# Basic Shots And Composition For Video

What's up, friends? Welcome to Drop-Ins Dr. Awesome. I am Dr. Awesome, and my last video was all about basic camera functions for recording video, and it seemed like a good idea to keep going on that basics line. And so, since we've talked about cameras, the next step would logically be what to do with the camera once you've got it in your hands. This is my video on basic shots and composition. And while everyone will develop their own style and their own method as they go through their videography career, it's always good to know what the rules are before you try and break them. That being said, let's jump in with a wide shot. And that's what this is.
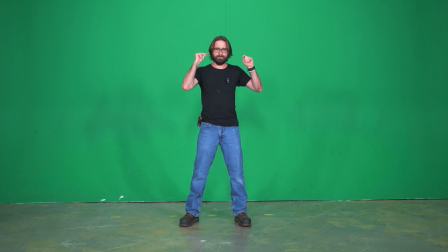(0:50)
Let's make this a little more interesting. There we go.
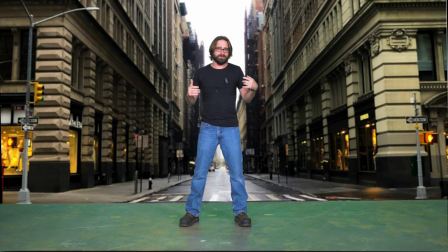(0:54)
See, a wide shot is a full body shot that includes not just your subject, but also the environment in which they exist. This environment conveys contextual information about the story, about what's happening, and because of this information, these are also sometimes called establishing shots. All right, let's go medium.
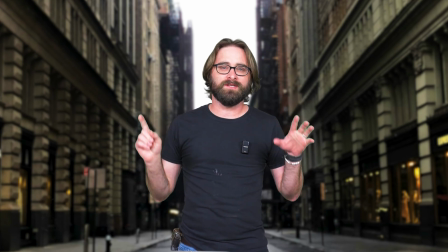(1:14)
With the medium shot, we still have some context around us, but you can see the camera pushes in and our shot is now waist up.
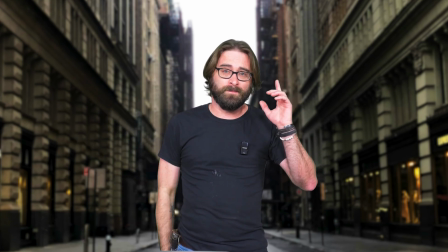(1:22)
There is a variant of this, generally called the cowboy shot. The cowboy shot is very similar to a traditional medium shot,
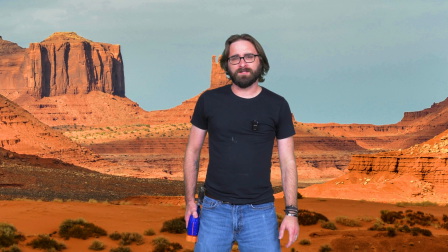(1:31)
except for it goes a little lower because what's the point of having gunslingers in your movie if you're not going to see the guns they're slinging? I didn't like that.
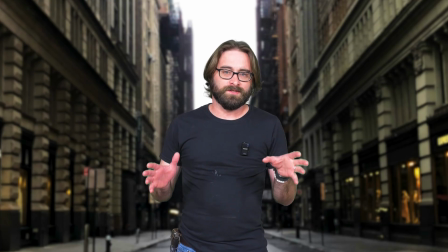(1:47)
Now, medium shots are important because they do still provide some context,
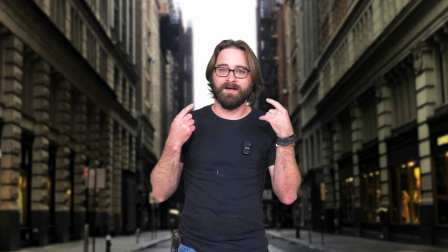(1:52)
but they also provide a much clearer line of sight to your subject's face.
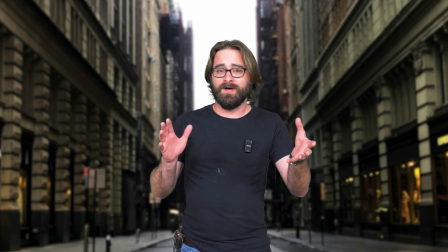(1:57)
Of course, having said that, there is nothing better for a line of sight for the face than a close-up.
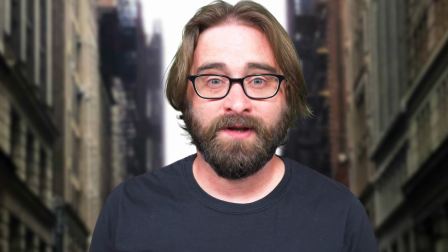(2:06)
Close-ups, as the name implies, are very close up.
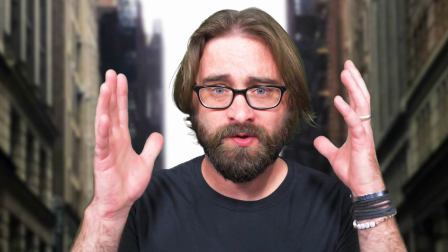(2:09)
They provide next to no context, but because they are zoomed in on your subject's face, they convey the most emotion.
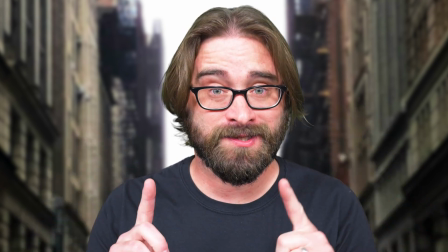(2:17)
And that's really important.
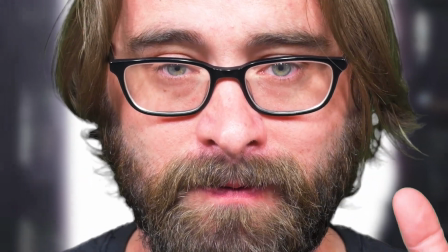(2:18)
Now, of course, there are extreme close-ups, but these are really only good for certain things, and so I would suggest using them sparingly. Having talked about all of our basic shots, we now need to figure out how do we actually frame things? How do we put subjects in those shots? And there's a lot of things we could talk about with composition, but we're gonna boil this down to the absolute basics, what I would generally consider to be the foundation upon which your composition structure is built, the rule of thirds. Let's take a look at our wide shot again. So the rule of thirds is pretty simple.
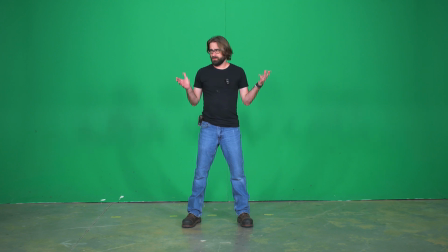(2:56)
You start by dividing your viewfinder into thirds, both horizontally and vertically. And what you see here is that the top and bottom third lines go roughly through my shoulders and my knees.
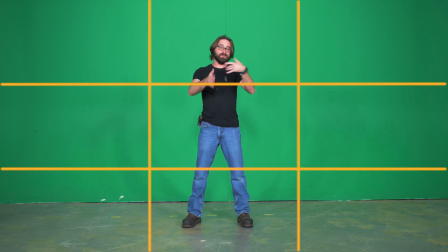(3:09)
And at the moment, I am centered, looking straight to camera, right? If there are two people in this shot, you would want to have them live around these lines. But for a one-person shot, this is what a wide shot should look like. All right, let's go medium.
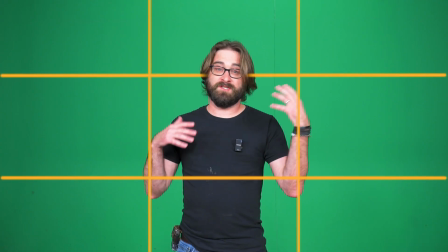(3:23)
For medium shots, the rule of thirds is pretty much exactly the same, except for now, instead of it going through my shoulders, that top third line goes through my eyes.
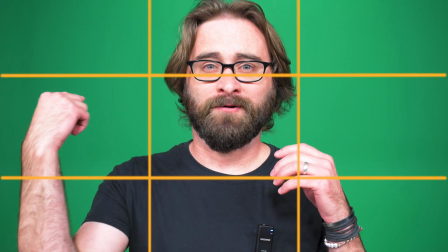(3:32)
Let's take a look at a close-up. Just like the medium shot, we have that third line going through my eyes and all of that, and that's enough of being this close to me. Let's move on. Having said all of that, every shot we've looked at so far has had the subject, me, looking straight at the camera. And so they've all been centered, because when your subject is looking directly at the camera, unless you're doing an over-the-shoulder shot, which is a whole different video, that's what you want them to do. You want them to look directly at the camera, and therefore you want them to be centered, right? What happens when your subject is looking off camera? Well, the rule of thirds still applies, and it's really pretty simple.